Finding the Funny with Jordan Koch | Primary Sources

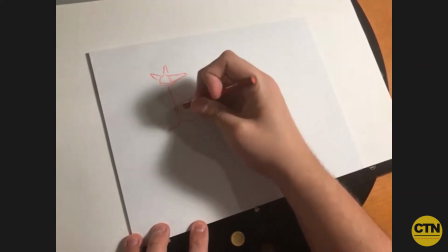42:02 you know you got your standard three little pigs you know with every book that we've ever read with
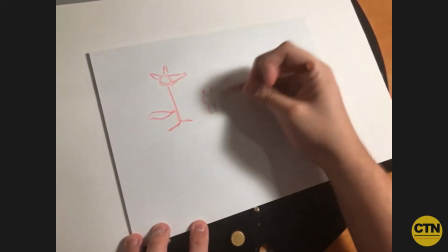42:08 the wolf you know pig one pig two and pig three
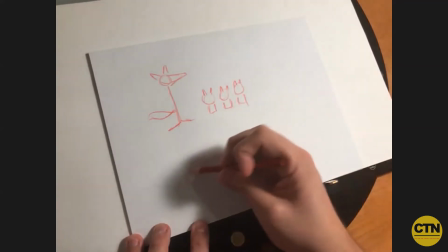42:14 you know I tell people all the time what if your wolf was
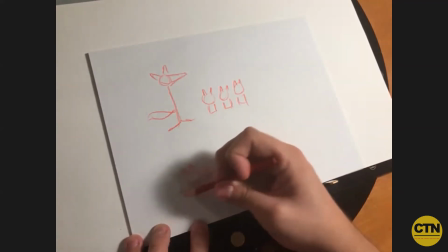42:20 you know this tiny little wolf cub who had every intention of
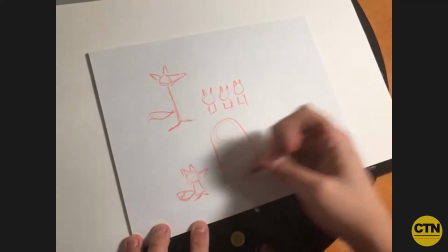42:26 eating these pigs but these pigs were just you know these you
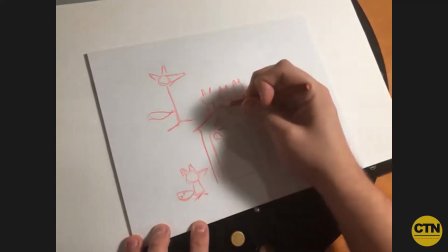42:35 know these just giant like three giant pigs were like they literally like build the house around them you know you've just created and allowed yourself to
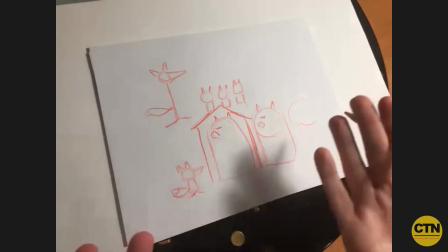42:42 create uh you know such a different take on that story you know it's like you
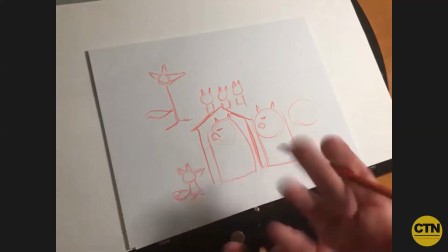42:50 know it's like why people call you know other people junior you know it's like well what if all these little pigs were only called little, you know, for that same reason.
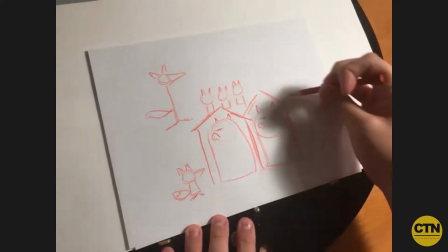42:57 And all of a sudden, this wolf has more cut out for him than he ever anticipated.
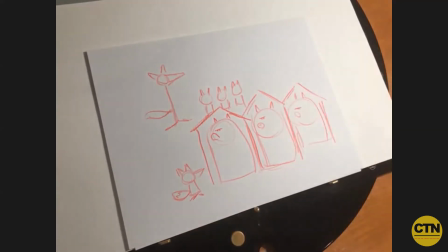43:02 But what an opportunity for comedy here, you know, to now have the three little pigs told from this little wolf's perspective,
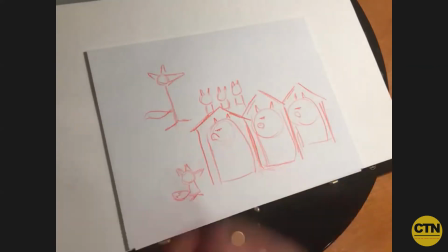43:10 as opposed to what we've always known, which is, well, why couldn't that wolf outsmart them, you know?
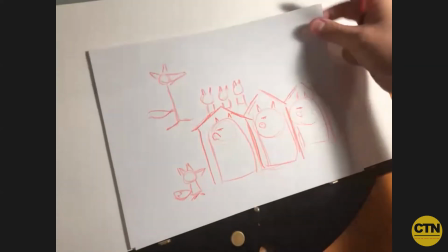43:18 He's so much bigger than that. you know you flip that around and all of a sudden uh you know you've opened brand new doors in regards to comedy
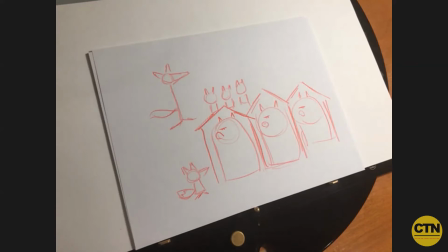43:26 um in regards to a fresh perspective you know for the piece in your portfolio or things that um allows you to look at it you
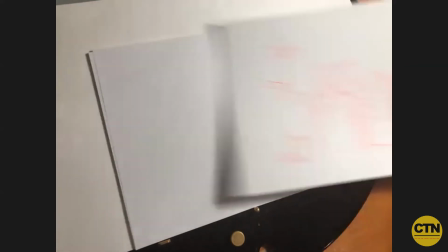43:33 know a little bit differently you know it's a great example of again
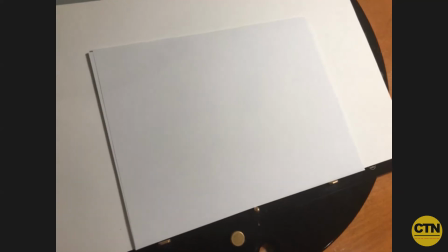43:38 the utilizing the unexpected or the twist on what is known you You know, Tex Avery does that, but it inverts that even still by placing these classic characters in a little,
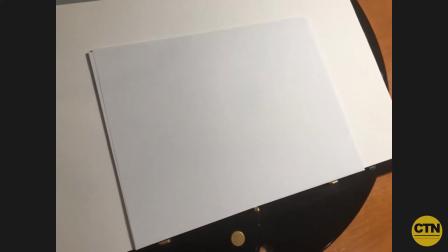43:51 you know, By making them, you know, red hot riding, but also the wolf is actually, you know, a caricature of what we're seeing, what we've seen in the world at that point. Well, and the reason why it works so well,
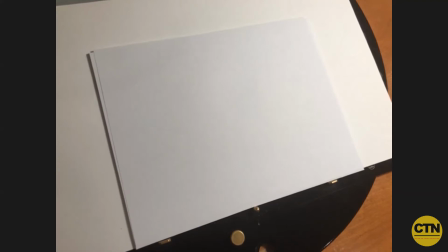44:08 you know, and I've sort of brought that into the world of boarding because the BizDev world does it all the time, you know, for BizDev portfolios and, you know, they'll take a story like, you know, Roald Dahl's Matilda or, you know, a fairy tale or something.
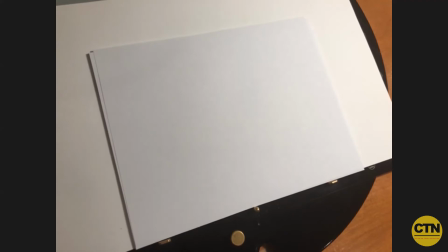44:23 They'll set it at a different time and place. You know, they'll change genders. They'll change all sorts of stuff like that. I'll switch over here. and uh and they do that all the time um because it allows you you know to explore different uh textiles different settings different you know uh you know cultures and things like that and what is your take on it because at the end of the day it's how like i said it's how you visually interpret the material um and for me i said well let's do the same thing with story you know so i encourage people to do that all the time i see portfolios all the time of um you know know, big elaborate concepts of going to, you know, different worlds, and you've got this, you know, character that, and there's nothing to connect with, because you're, you know, you're asking me to consume all of that at once, when what I really want to tell you is that close-up's a little too close, and I can't get there, because there's so much for me to get in the way of, you know and so I tell students that like hey if you reimagine Goldilocks on the three bears three little pigs or you take a simple premise doesn't even have to be like a nursery rhyme or something take take just a simple situation um give me something that is a pill small enough to swallow so that I can then look at your boarding work you know and the way that you interpret things like that um and from that example i've said that plenty of times there was one year at the ctn expo where i this guy showed me his board and he without i'd never met him before so he had no